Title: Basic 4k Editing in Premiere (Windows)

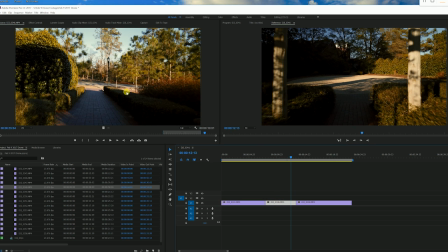[8:15]
So now we are accessing that particular clip. Go up here to effects. You'll also notice that my computer autosaved now. I have an autosave every five minutes because I don't want to lose any of my work. So it just does that automatically. It's actually a really good feature.
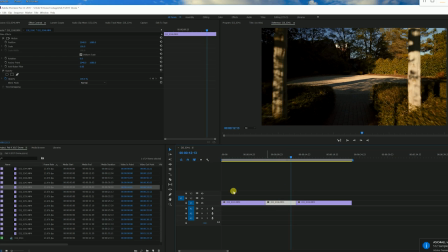[8:31]
So now that we're in the effects window of DJI underscore zero three four six, you see over here in motion. This is something that I use quite a bit, this motion panel here. It's an effects control and then motion.
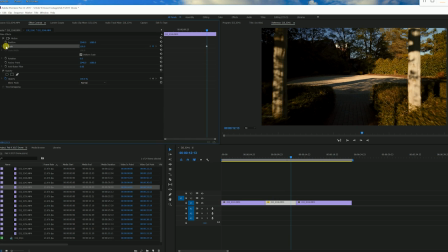[8:47]
So you can actually hit this little stopwatch and it says toggle animation. So we just turned it on and over here it created a keyframe. This keyframe is just this little dot. it's indicating a place in time along the length of the clip so if we put
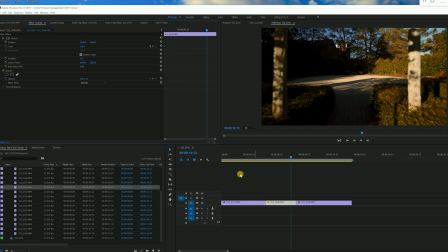[9:03]
that keyframe all the way at the beginning of the clip in this window not this window but this one and then we scrub over there we see that we are at
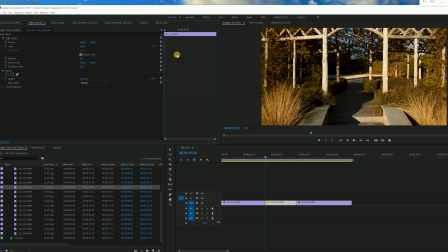[9:11]
the very beginning of this now as we play the video here
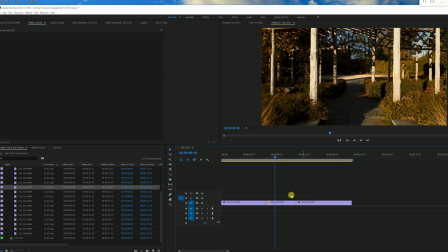[9:17]
as soon as we see that that issue with the drone shadow we're going to highlight that clip we're going to hit position on the stopwatch as well, drag that over there, keep our playhead where it's at though,
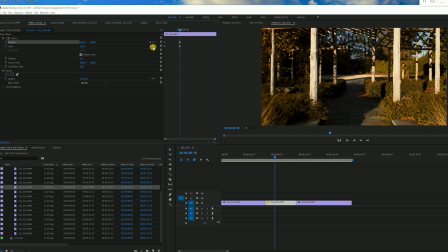[9:34]
and then we're going to create two more keyframes by clicking on these two dots in between the arrows of position and scale. Now we're going to scale up to 110, let's do that. Now you see we actually got rid of our drone, there's no more drone shadow.
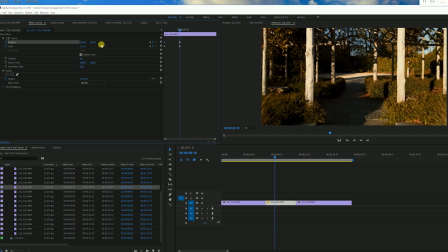[9:53]
That's a good thing. We're also going to move the clip a little bit to the right. So we're going to use the x-axis, which is in the 2000s here. We're going to move that a little to the right. And so now, if you were to watch this, we're actually going to move it up here too,
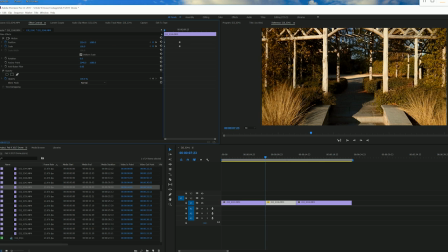[10:10]
delete our first two keyframes. Now you see that as we play this, we're not going to see that drone shadow because we cropped in and we moved to the right.
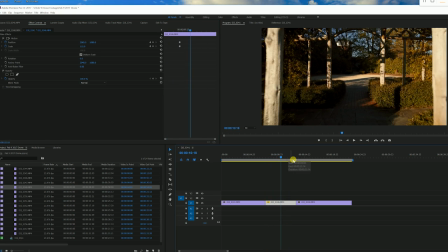[10:21]
There is a little drone shadow on that post so we could if we wanted to make the
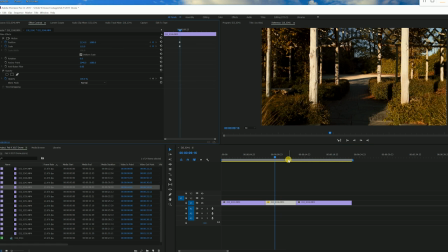[10:28]
image go even further to the right and we would get even less of that post drone
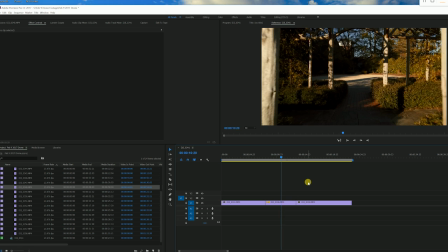[10:35]
shadow I mean that's barely noticeable no one's gonna necessarily notice that and if they do hey they're being picky the
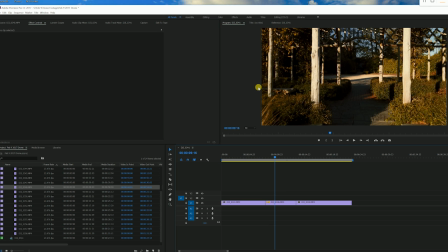[10:42]
reason why we can move it left and right through space is because we've cropped in ten percent so we have a little bit of leeway on the left and the right to play
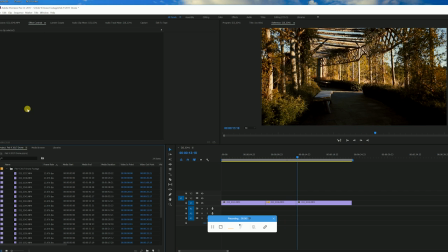[10:49]
with so we're gonna go
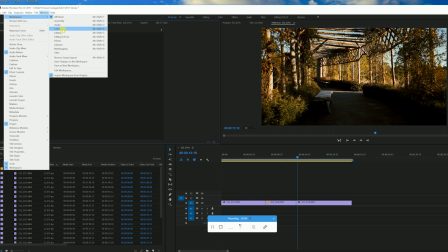[10:52]
to window up here and workspaces and we're going to go to effects so now that we're in the effects window we have
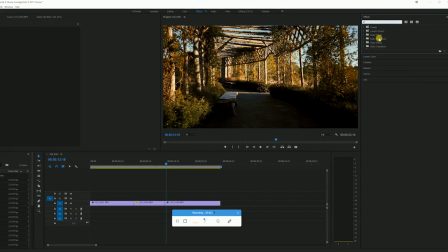[11:00]
access to this area this is going to show us where all of our effects are I'm going to get into transitions go to dissolve and cross
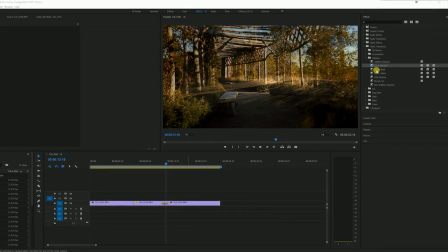[11:08]
dissolve crosses all will allow us to kind of make a nice little crossfade between two different
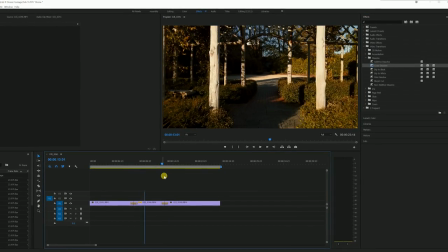[11:14]
clips there we go pretty cool and then this one pretty cool.
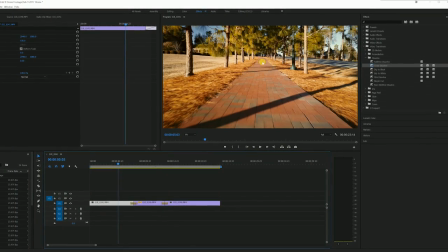[11:20]
Now I'm also going to adjust the brightness on this one because it's a little bright for my taste.
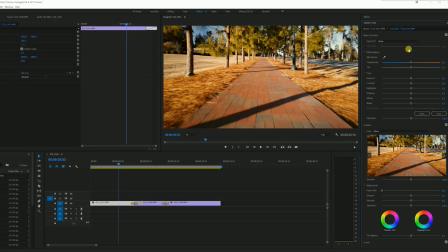[11:26]
So I'm gonna go to window, Lumetri color. Now we have our Lumetri options here.
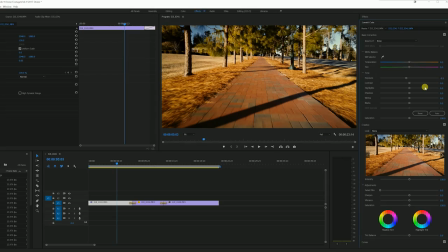[11:33]
I'm gonna do exposure minus 0.5. It's gonna darken it up a little bit, bring up our highlights back maybe just a hair so we can get that brightness because I don't want it to look dark I just want it to maybe look a little bit darker than it was.
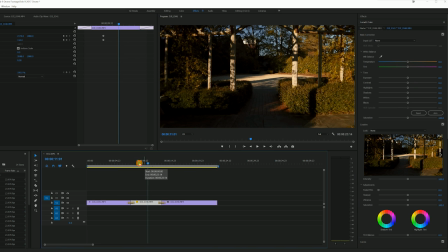[11:48]
So that looks pretty good to me. This starts out okay but then it ends a lot darker so I am going
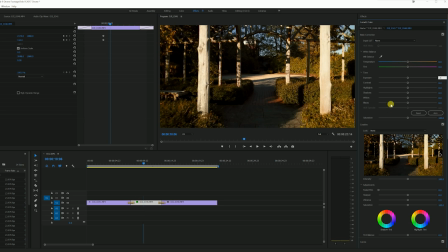[11:56]
to probably add a little to the exposure maybe a 0.2 maybe 0.3 how about that yeah
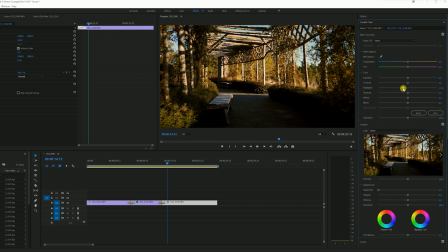[12:04]
and then this I'm going to actually bring down the highlights because we have a lot of contrast between the darkness here and the brightness of the posts. I'm also going to bring up our shadows just a little bit so we can see a little more detail of the ground.
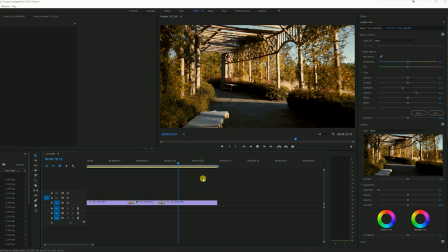[12:21]
Maybe too much on the shadows. There we go.